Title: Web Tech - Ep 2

Hi, I'm Alan Kelly. I'm the senior colorist here at FilmLook, and today we're going to demonstrate making a scene day for night and cleaning up some issues with a particular shot. Okay, so what we have here is a swamp scene,
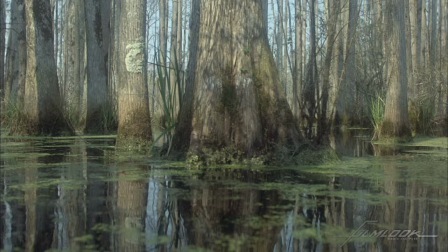[0:25]
and the client wanted to take care of a couple things before we put it into their project. And what you see here on the left-hand side is what appears to be like a big
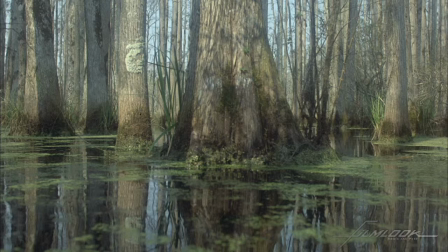[0:39]
bunch of moss, and the client really didn't care for that look because it kind of draws attention to itself. And so what we're going to do is we're going to first of all go in and create a shape around that piece of moss to kind of make it a little less prominent.
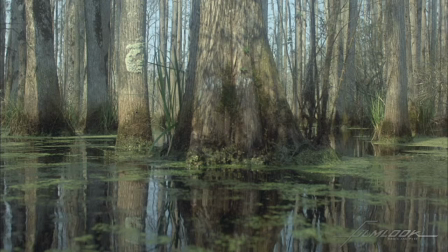[0:59]
So what we're going to do is kind of zoom in on the shot. Let's move over here.
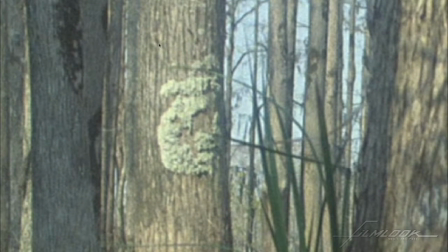[1:04]
So, and let's create a shape around the moss. Just very quickly kind of go around it. It doesn't have to be exact.
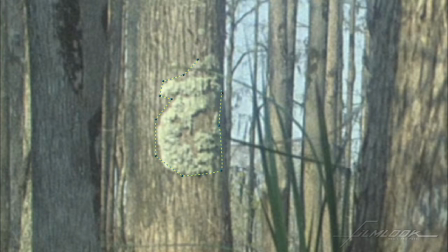[1:22]
And once we have the shape established, now we can go in and using our blur tool make it a little less prominent, like so.
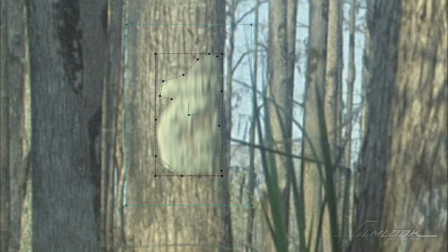[1:39]
Okay, now let's go back to the shape and kind of soften the edges here so it kind of blends in better. And we can also desaturate it a little bit so it looks a little bit more like it's part of the rest of the tree.
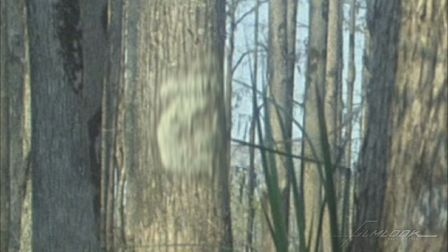[1:55]
Adjust the gamma a bit to kind of darken it, as you see. Zoom back out.
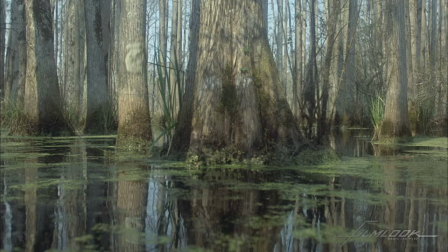[2:01]
And so now it's a little less prominent what it was before, and that's what it is now, just with a little simple blur and just desaturating it and bringing it down a bit. So now, the next step we're going to do is give it a curve,
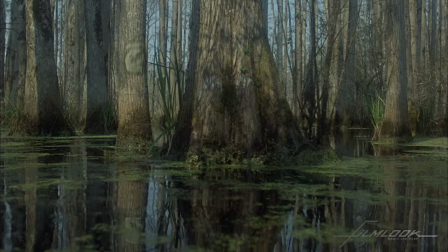[2:20]
grayscale curve, to give it a little bit more punch, if you will. And the client wanted day for night, so let's add a little blue to it, like so.
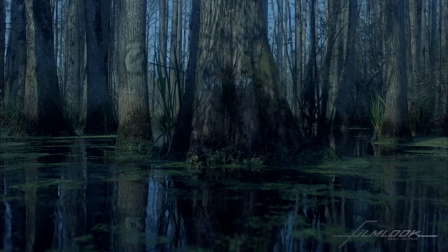[2:29]
Crush it a bit. So now let's add one more layer. And let's darken the outside of the frame, like so.
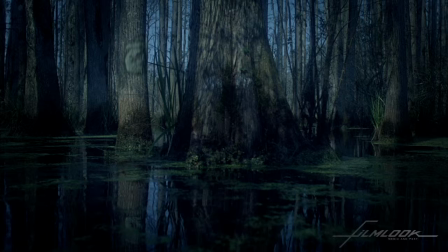[2:42]
Give it more of a spooky kind of look. Now, I already see there's still a problem with that tree because it looks pretty prominent. So we're going to add yet another layer and a shape, like so.
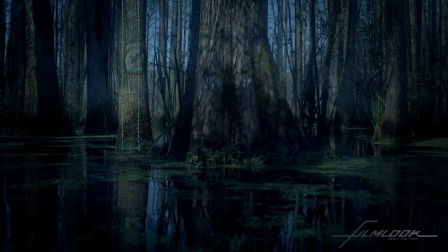[3:00]
And what we're going to do is within that shape, we're going to darken the tree a bit. So, zero in on the tree only. There we go. Add a little bit more blue to it. Okay, now, we still haven't tracked anything yet as far as tracking the motion of these objects. So let's go back to our top layer. There's our shape one more time.
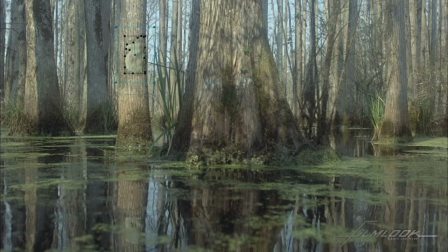[3:36]
And let's track that out.
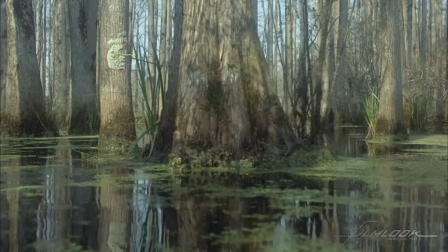[3:40]
What the tracking will do is it'll
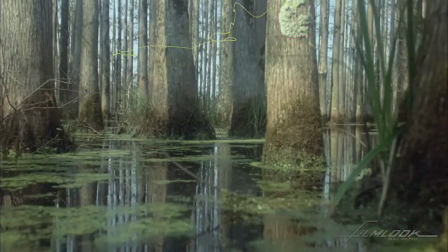[3:44]
catch whatever movement of that shape there is in the frame and follow that only.
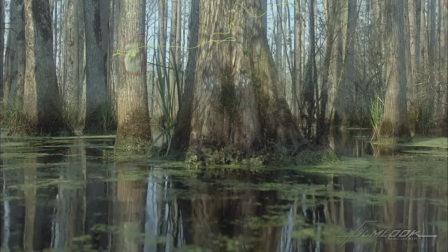[3:51]
Let's go back ahead of the shot and I'll show how it tracks very nicely. There's the shape as it's being tracked.
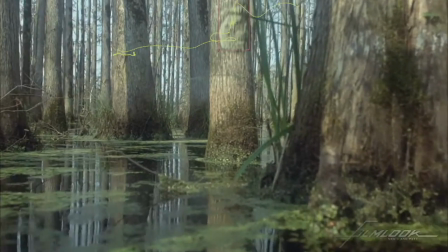[4:03]
And that's the completed shot with the blur.
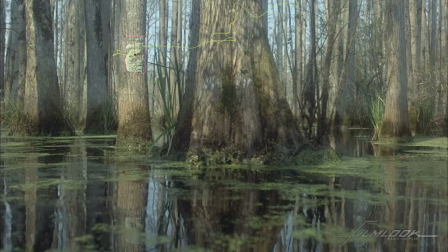[4:08]
Okay, let's go back to the head of the shot. So now what we're going to do is we're going to track the tree now.
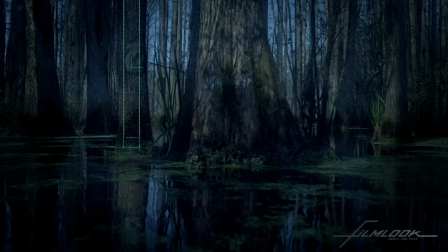[4:15]
So let's go in our tracking.
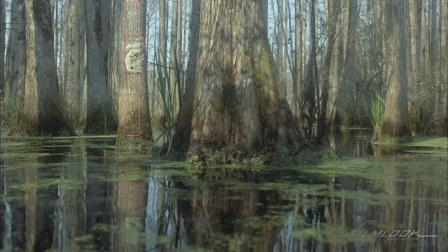[4:19]
Let's track forward.
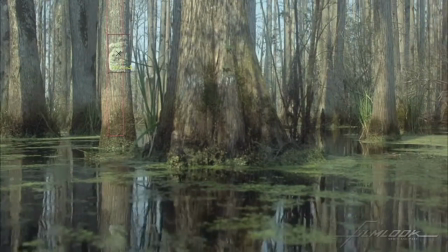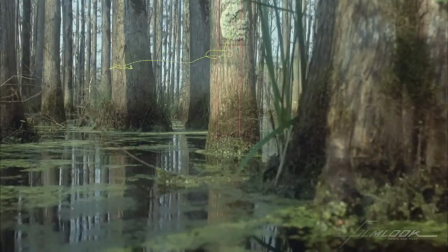So now we've tracked the moss and we've tracked the tree. So now let's look at the completed shot here.
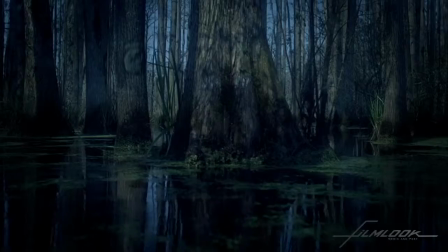[4:36]
This is how it's going to look for the client. The moss is blurred out, the tree is darkened,
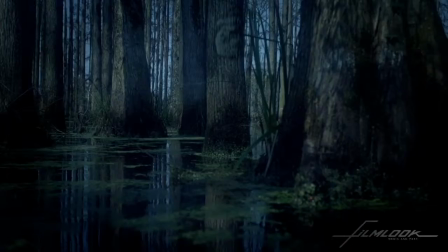[4:44]
and it has kind of a spooky, kind of twilighty, almost nighttime look to it.
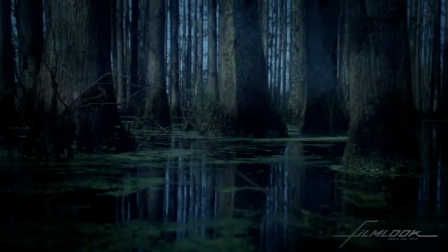[4:51]
We could even darken it even as it moves along, like as we're seeing.
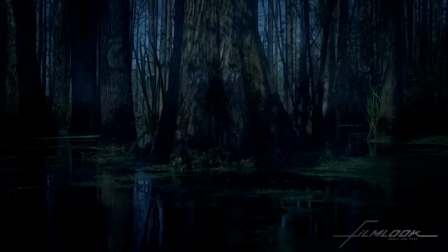[4:56]
Darken the whole frame, like so, and make it look really spooky.
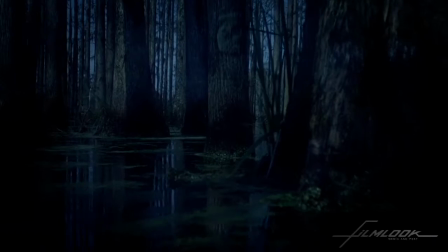[5:03]
So we started off
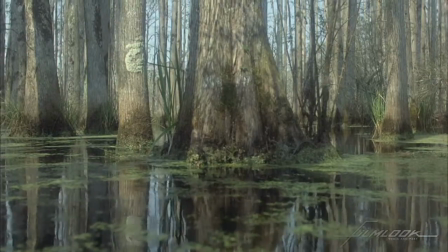[5:09]
with nothing, as you see, just raw camera video.
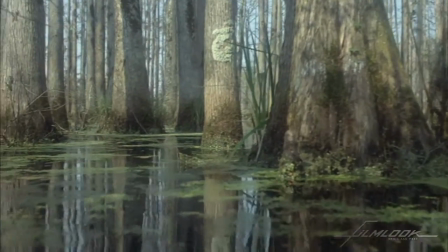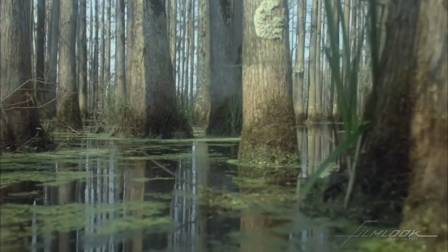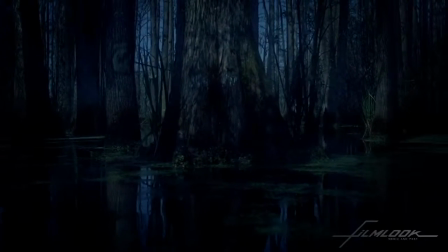[5:24]
And now here's the scene, darkened and blurred on the moss and darkened the tree.
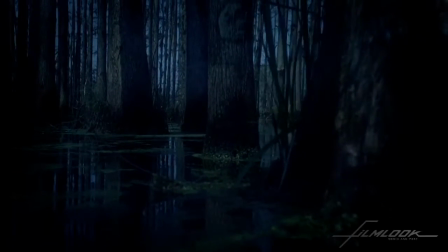[5:32]
As you see, it tracks very nicely. I hope you enjoyed this demo. Thanks for watching.